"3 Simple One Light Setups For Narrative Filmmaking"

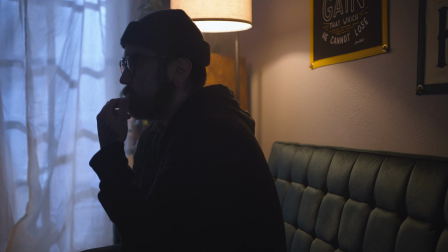(0:00)
Hey, what's happening everyone? My name is Ryan, and today I have 3 more ways that you can get an incredible look for the scenes in your film using only one lighting setup. Let's get into it. Today we're talking about 3 more one light setups, and this is a topic that we've talked about on this channel before, so if you'd like to check out that video, I'll leave a link in the description below. However, today we're gonna be talking about more of a narrative style look for your films and how you can get the most out of just your one light and create a great looking scene. Also, I thought it was worth mentioning that I will only be using one video light setup for this tutorial. I've got some really great comments on the one light setups that we have done in the past.
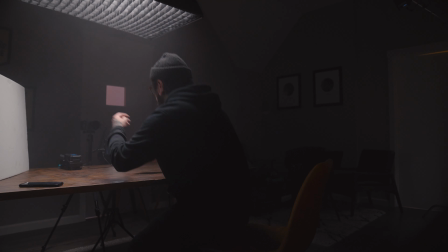(0:40)
However, there have been a few comments with the concern that I'm not just using only one light, that I'm using practical lights as well, and this is 100% true.
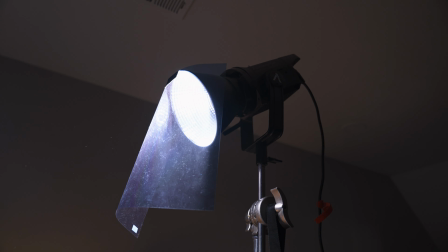(0:48)
So in this video, I just wanted to give a bit of a disclaimer that I am going to be using one video lighting setup
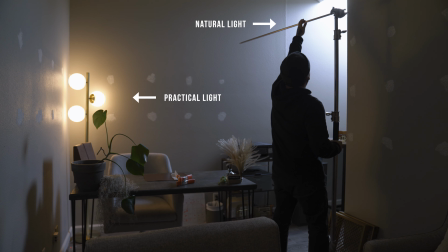(0:55)
in addition to either natural light or practical lights and things like that to kind of add a little bit more depth to the scene. Also, if you're interested, I shot everything with my Sony FX3 and a 35mm focal length.
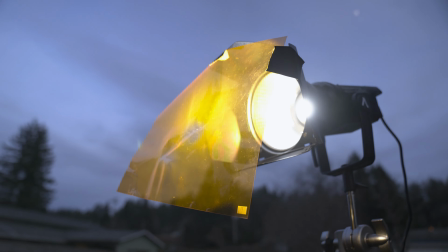(1:07)
I also used my Aperture 120D and a few simple tools like duct clamps. Okay.
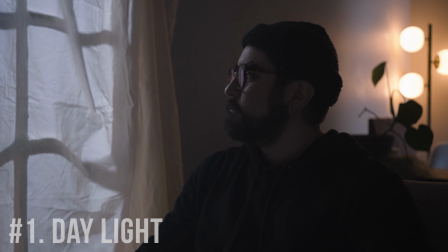(1:13)
Let's get started. For our first setup, this is gonna be recreating daylight. So I decided to film this scene in our project manager's office, and this office is a bit small,
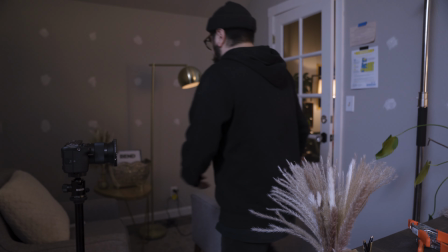(1:22)
so I decided to push my seating up against the wall as much as I could,
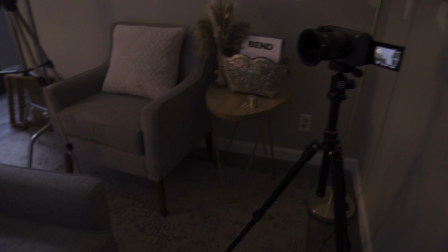(1:26)
and I placed my camera at a 45-degree angle to try and shoot on the shadow side, and also to get our window in the frame. Now for this scene, I decided to recreate an overcast day, and this is because there is a skylight in this room,
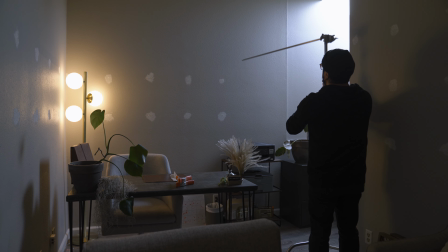(1:38)
so there was daylight spilling in from the window, and I wanted to match the lighting from the window.
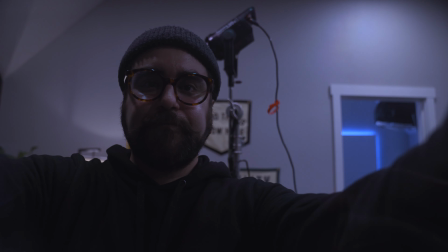(1:43)
I decided to use a light blue color gel, and this is the same gel that I would use for a night scene.
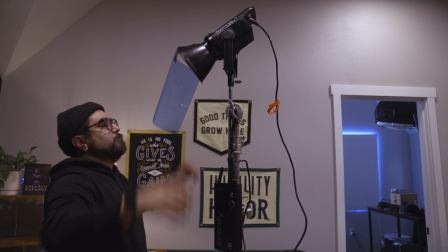(1:49)
However, color grading and pushing the warm tones into this scene a little bit more,
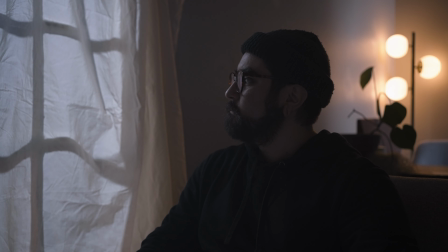(1:55)
I was able to make it look more like an overcast day and not a moonlit day. We're gonna do something a little bit similar for our next scene, but we'll get to that in just a second.
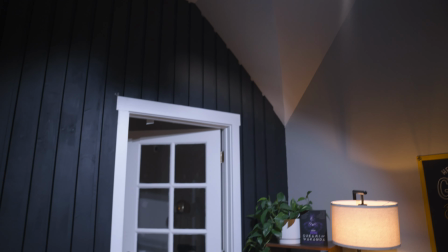(2:03)
So once I had my lighting set up, I set it on the outside of this room. Now this office doesn't actually have a window besides the skylight, and the window that we're using is actually a French door.
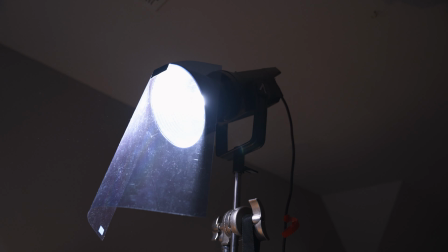(2:12)
I put it a little bit further back from the French door to kind of soften the light a bit, and I think I set my light at 70%. After this, I just wanted to hide the fact that this wasn't actually the outdoors, so I put shears up. Now these aren't actually shears, they're just 2 pieces of scrim that we usually use as diffusion on jobs when we're doing cove lighting or something like that, but these worked out really great.
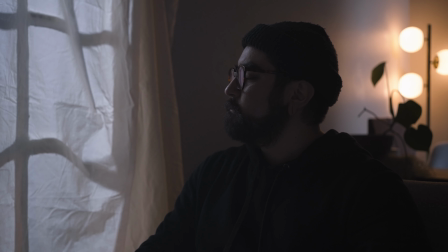(2:30)
So this is white muslin and it's unbleached, so it gave off a little bit of a warmer tone on our subject.
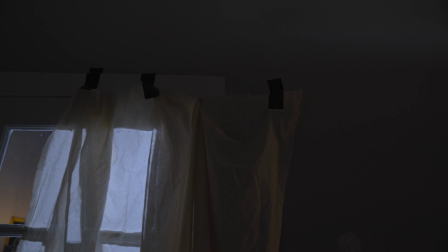(2:36)
Again, subject being me. I just used gaff tape and I ruffled these up a bit so they looked a little bit more like shears or curtains, and I just taped these to the wall.
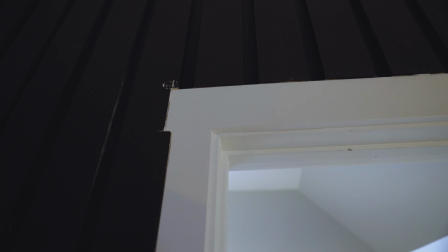(2:44)
Now, I just wanna say to be careful when you're gaff taping things to walls, especially if those walls aren't yours,
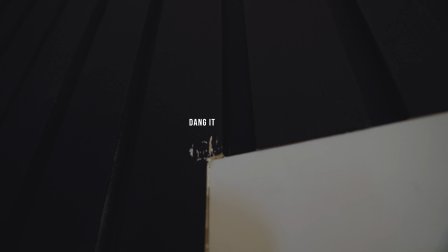(2:51)
because it could potentially rip off some paint as you take off the gaff tape at the end of the project.
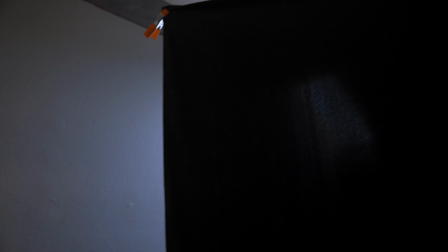(2:56)
After this, I put up some negative fill to kind of control the light that was spilling in from the skylight. And then the practical light behind me already had a dimmer switch on it.
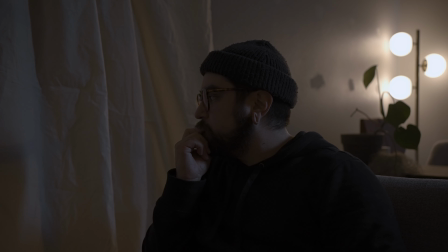(3:04)
It came with the light, so I just pulled that down a little bit so that it wasn't so harsh in the scene, and I was able to control that lighting a little bit better in post. Once I was done with all of this, I just sprayed a little bit of haze, and this was just to give a bit of depth.
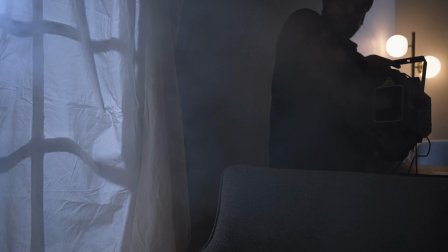(3:16)
I like to spray haze in indoor scenes, especially when I have a limited amount of gear,
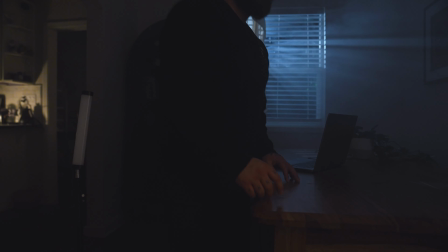(3:21)
because sometimes you can get those light beams that look really cool in the shot, but also because it's an inexpensive way to get that film style cinematic look and add a little bit more depth to your
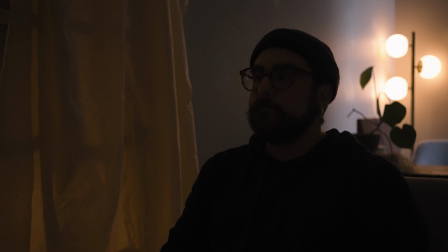(3:31)
scene. And that's it for this setup. Here is the breakdown, starting with no lighting at all, then our emulated daylight, and of course our haze. All in all, I think this came out really great. Let's move on. Okay, so for our next setup, we're gonna be doing what's called backlighting. Now, this is very difficult to do with just one light, and there's a whole lot more that you could do to this scene to make it look a little bit more realistic.
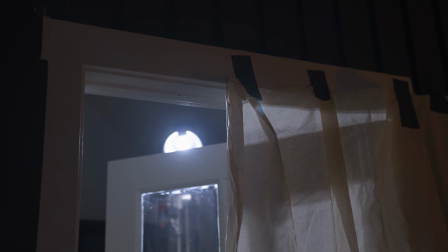(3:54)
But because we're challenging ourselves to only use one light, and if this is all you have, I think that this is a great way to go. Okay, so now we're using the opposite side of this office, and our lighting is now inside of this office, shining through the shears.
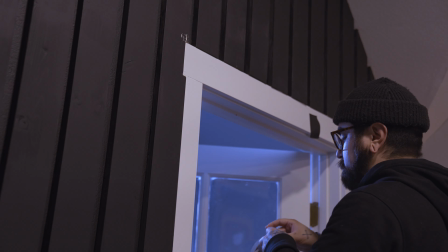(4:06)
And I've gaff taped those and I ruffled them up as well.